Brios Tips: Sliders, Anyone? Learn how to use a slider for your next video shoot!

All right, Joe, I have a question for you. It's a tricky question. Do you like sliders? I love sliders, they're delicious. Not those. I mean, this equipment that we're using right now, the slider. Oh yeah, I love those as well. So why don't you explain what the slider is? Well, a slider is usually a system of rails that you can put a camera on that allows the camera to slide left or right or forwards and backwards.
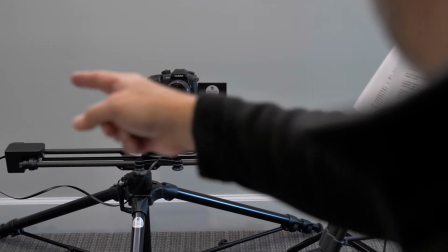(0:29)
Okay, well, we're using right now an electronic slider, the Rhino R2, for the interview. So why don't you tell us a little bit about when would you use a slider, what kind of things would you do to make it, look right? Sure, you can use a slider for multiple kinds of situations. For an interview, you could use it for B-roll.
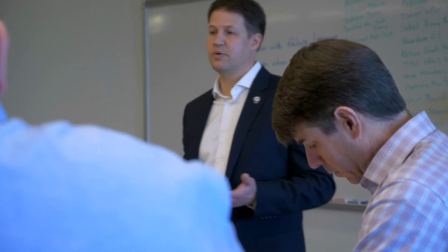(0:49)
You could also use it in a more filmed setting. It can make things look a lot more cinematic because you have this nice smooth motion
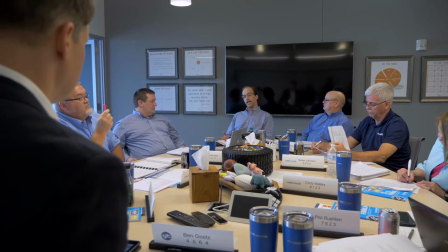(0:57)
that can kind of break the monotony if you have a lot of still shots or shots that don't have that kind of movement to it. Okay, how about a review shot? What is that? So a reveal shot is where you have, basically you think about it as background, foreground, midground.
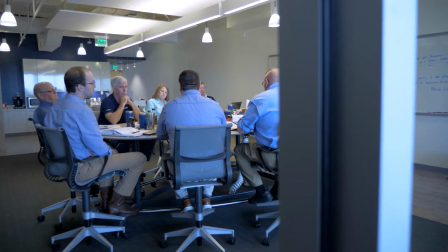(1:14)
You have your camera, then in front of that is an object or a wall, and then behind the object or the wall is your subject.
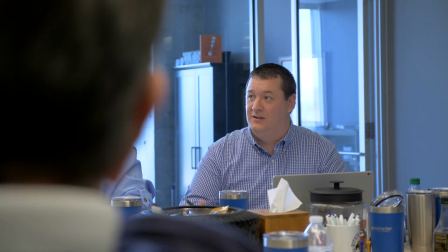(1:21)
And by having that object in the midground, it makes the movement of the camera much more apparent. Right, in this case, we have this table with the lenses, these elements, and so you can tell, a lot more that everything's moving, with the slider.
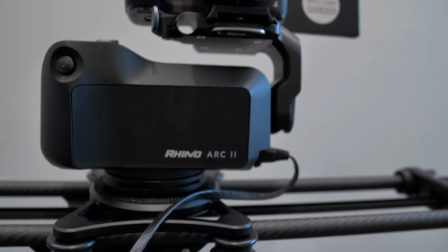(1:37)
Anything else about the slider? There's all sorts of options out there. There's electronic, like what we're using right now.
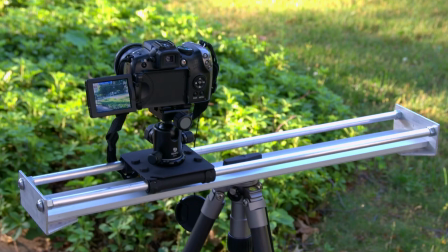(1:44)
There's manual sliders where basically the person is just manually operating it, and you can get different lengths of rails, but either way,
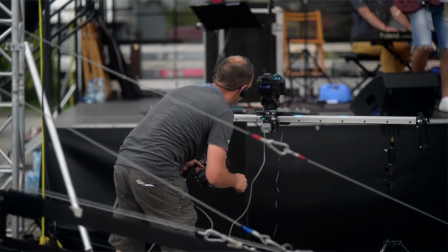(1:51)
just make sure you plan your shots well and make sure you've set aside the time to be able to set up and break down the slider, because it takes a little more time than just pulling out the camera and walking around. So just keep that in mind.
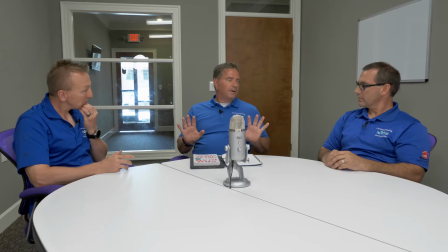(2:02)
That's true. And to me, it's just the overall look and feel. I think, when you incorporate that, you just increase your production value.